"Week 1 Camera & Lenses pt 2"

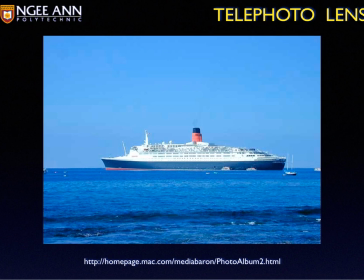[12:21]
Now remember I mentioned to you that if you have a zoom lens, you really can't have a very wide opening because the lens is very long and very little light is entering. So let's look at some film examples and see how they manipulate their images through the lens.
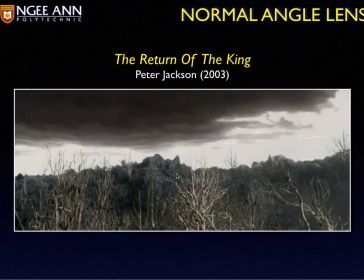[12:35]
So let's look at this clip from Return of the King by Peter Jackson.
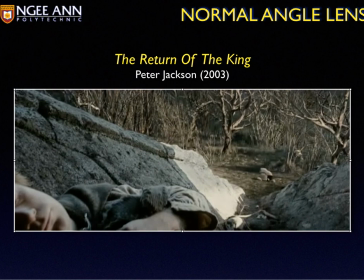[12:40]
Now I want you to take a look at the camera.
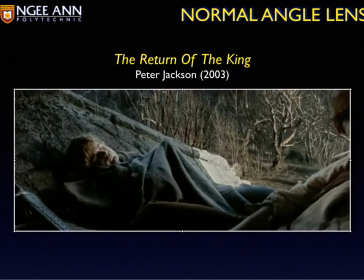[12:45]
It's using a normal lens for this particular movement because you notice that none of the characters are totally warped or their point of view is very, very abnormally large or anything like that.
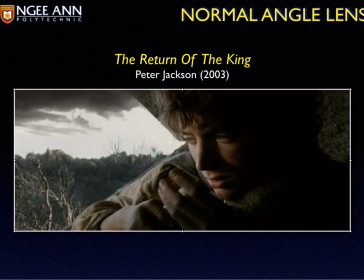[13:02]
It kind of feels that we are there using our own eyes to see it, so
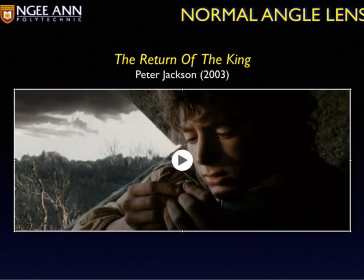[13:10]
it doesn't seem totally odd. Now the total opposite of that would be the use of a wide angle lens.
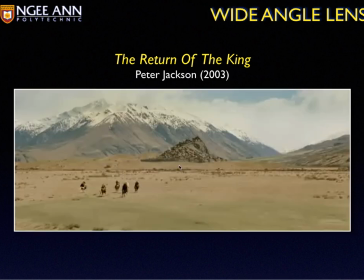[13:16]
Now notice over here,
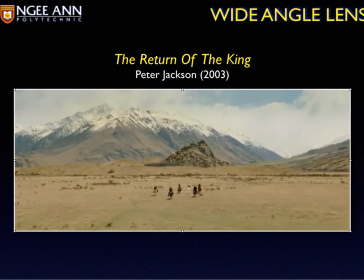[13:20]
wide angle lens is needed because we want to see the landscape of the whole scene,
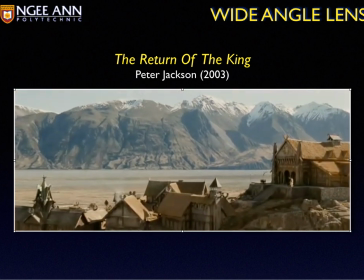[13:26]
and we can want to see the castle, we want to see the village, we want to see the mountains.
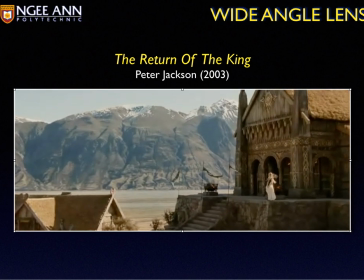[13:31]
So it's imperative that you use a wide angle lens because you want the audience to see the full landscape of the scene itself.
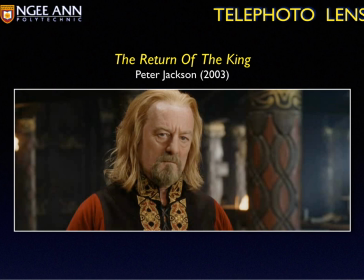[13:38]
Now this clip I'm going to show you is using telephoto lens. Now when you use a zoom lens, the chances of you having very shallow depth of field is very, very high. You can open up your aperture and you can only focus on one thing.
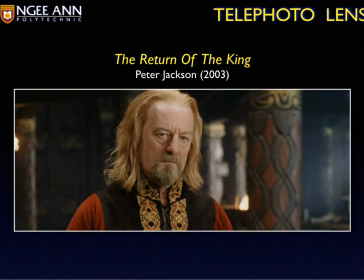[13:51]
In this scene, we're going to see that you can only focus the actors and the background itself is very, very out of focus. His defeat at Helm's Deep showed our enemy one So in this way, you can see the background is very blur.
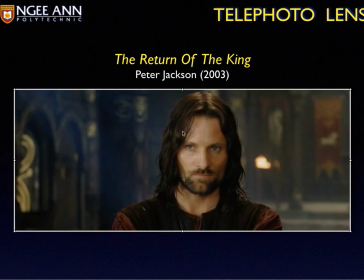[14:07]
See, it's very out of focus, and what we are focusing on is only actor.
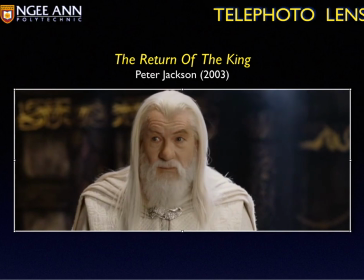[14:11]
This is only available if you have zoom in and you open up your aperture to be very, very wide.
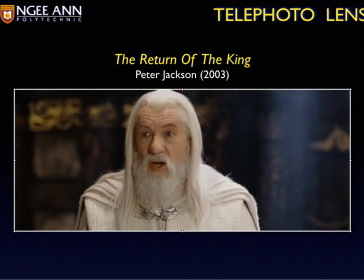[14:19]
Okay?
He will raise Minas Tirith to the ground before he sees a king return to the throne of men.
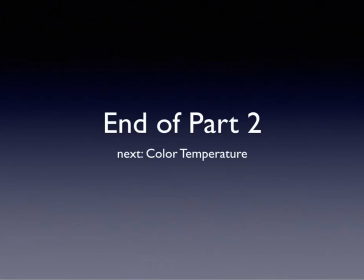[14:27]
So this is the end of part 2. We talk about lenses. Next part we are going to be talking about will be color temperature because that would be very important as to how you manipulate the color that comes into your lens and your film. Okay?